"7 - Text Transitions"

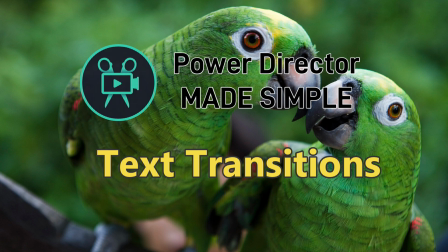(0:02)
All right, school is back in session. Welcome back to Power Director Made Simple.
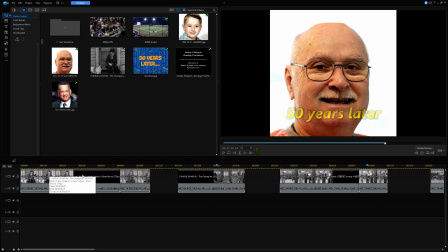(0:10)
The details of the use of transitions were explained in the last video. But now let's take a quick look at the specific use of one type, a text transition. As we know, the use of a transition is to get the audience's attention drawn from point A to point B,
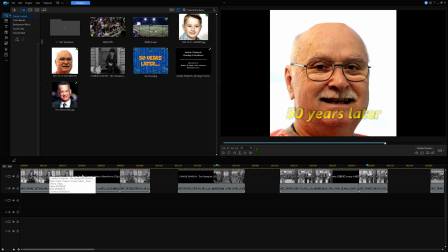(0:29)
or more exactly from clip A to clip B.
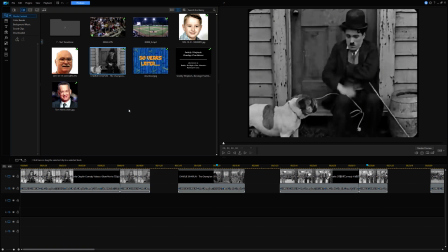(0:35)
The very first use of text transitions were extensively used in the era of the silent movie. Because there was no sound, the only means of communicating with the audience was through the use of a text transition.
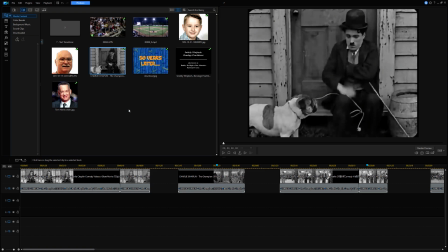(0:50)
Let's look at some of the examples of text transitions that I have arranged on my own timeline.
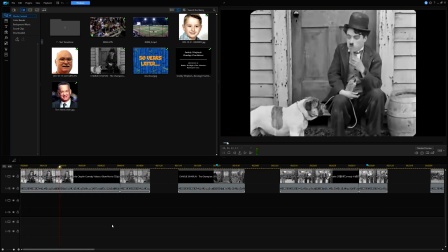(0:59)
Number 1. In this first example, the text appears as if the main actor were speaking.
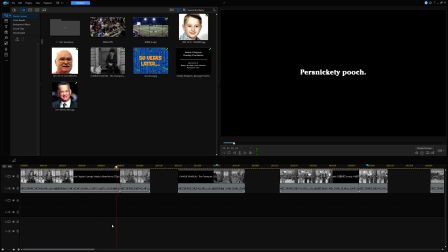(1:06)
Here he is commenting about the dog. In example 2, the text transition was added to clarify the name of the person about to appear.
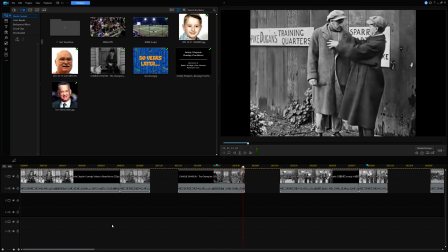(1:16)
In example 3, the audience is told what is about to happen.
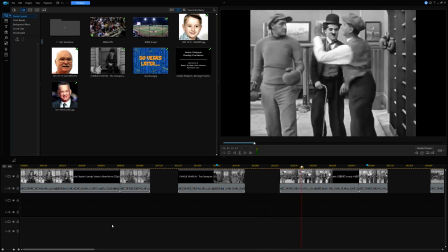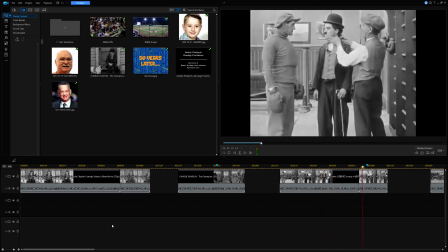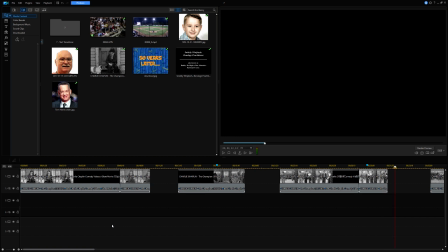(1:31)
By the way, I had to look up the meaning of gink, which is a somewhat old-fashioned term for a stranger or odd person, and calcomine, which was an old-fashioned whitewash solution. And the last example
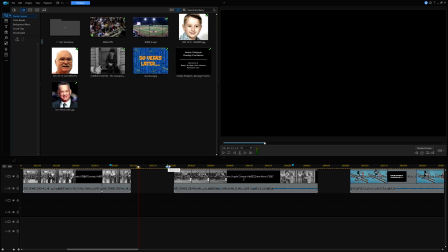(1:52)
from the silent era shows a comment about the movie or giving the moral of the story to the audience.
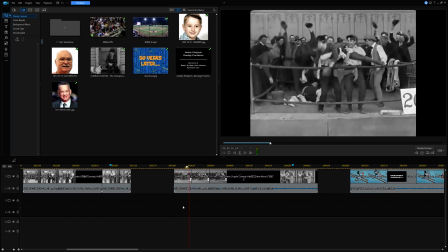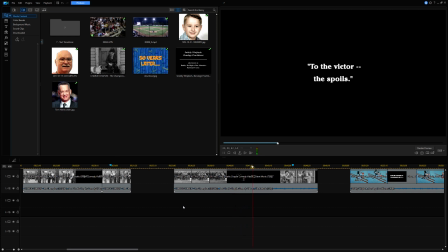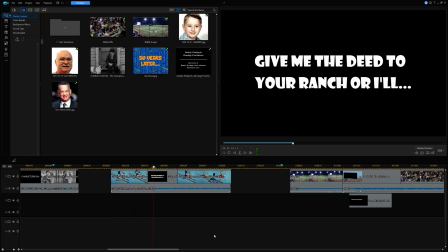(2:18)
Example 5 is a more modern version of a text transition from a film in color with an audio track, albeit just music.
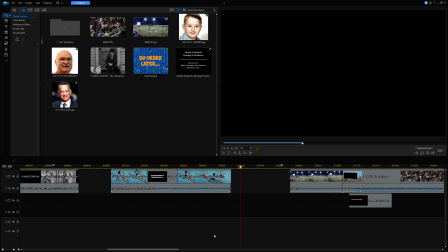(2:25)
The voices are provided through the use of the text transition. In this case, give me the deed to your ranch or I'll blank blank blank blank. Using this transition, the viewing audience knows exactly why Snively Whiplash tied the young lady to the tracks,
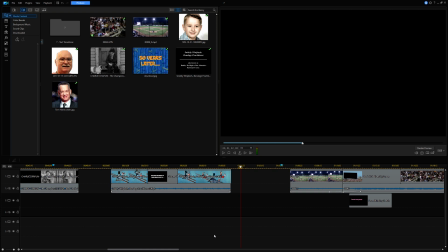(2:42)
which apparently was to get the deed to her ranch.
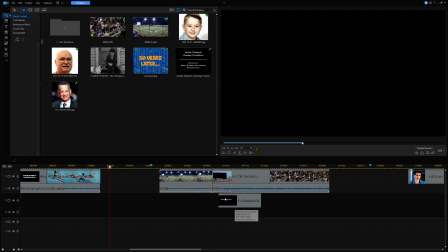(2:48)
Example 6 is a more modern-day video. The first clip shows action during a baseball game.
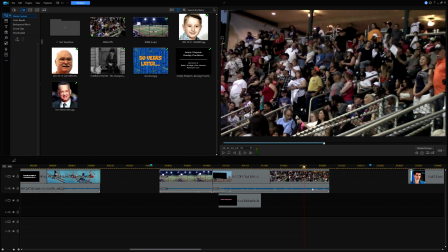(2:58)
It then jumps to the second clip, which shows the audience singing during the 7th inning stretch.
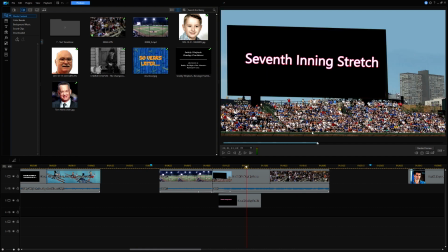(3:07)
In between is the text transition, which consists of a still image of a large blank scoreboard sign with the text of 7th inning stretch overlaid on the still image.
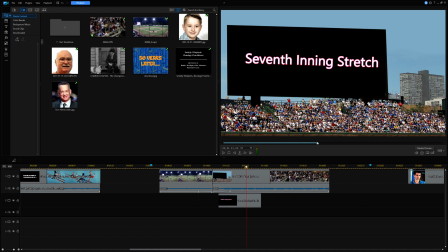(3:20)
In this manner, the viewing audience knows exactly why the fans at the game are standing and singing.
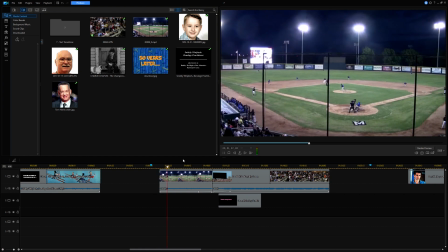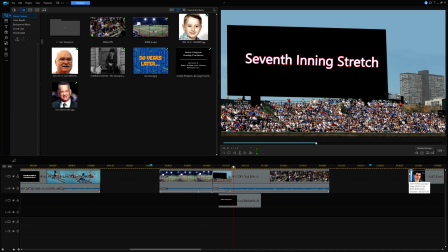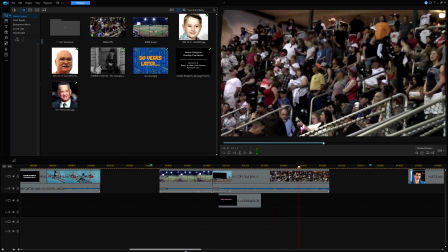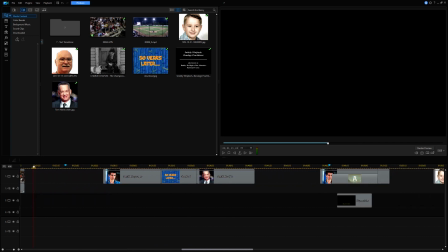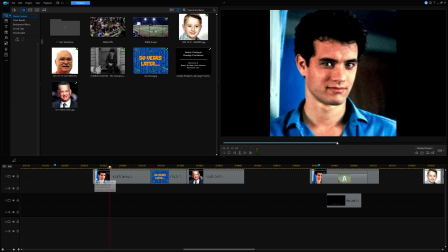(3:49)
And number 7. This is a simple text transition between a photo of a young man and the same man when older.
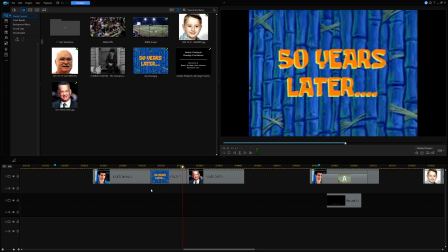(3:58)
The text transition tells us exactly how much the man has aged.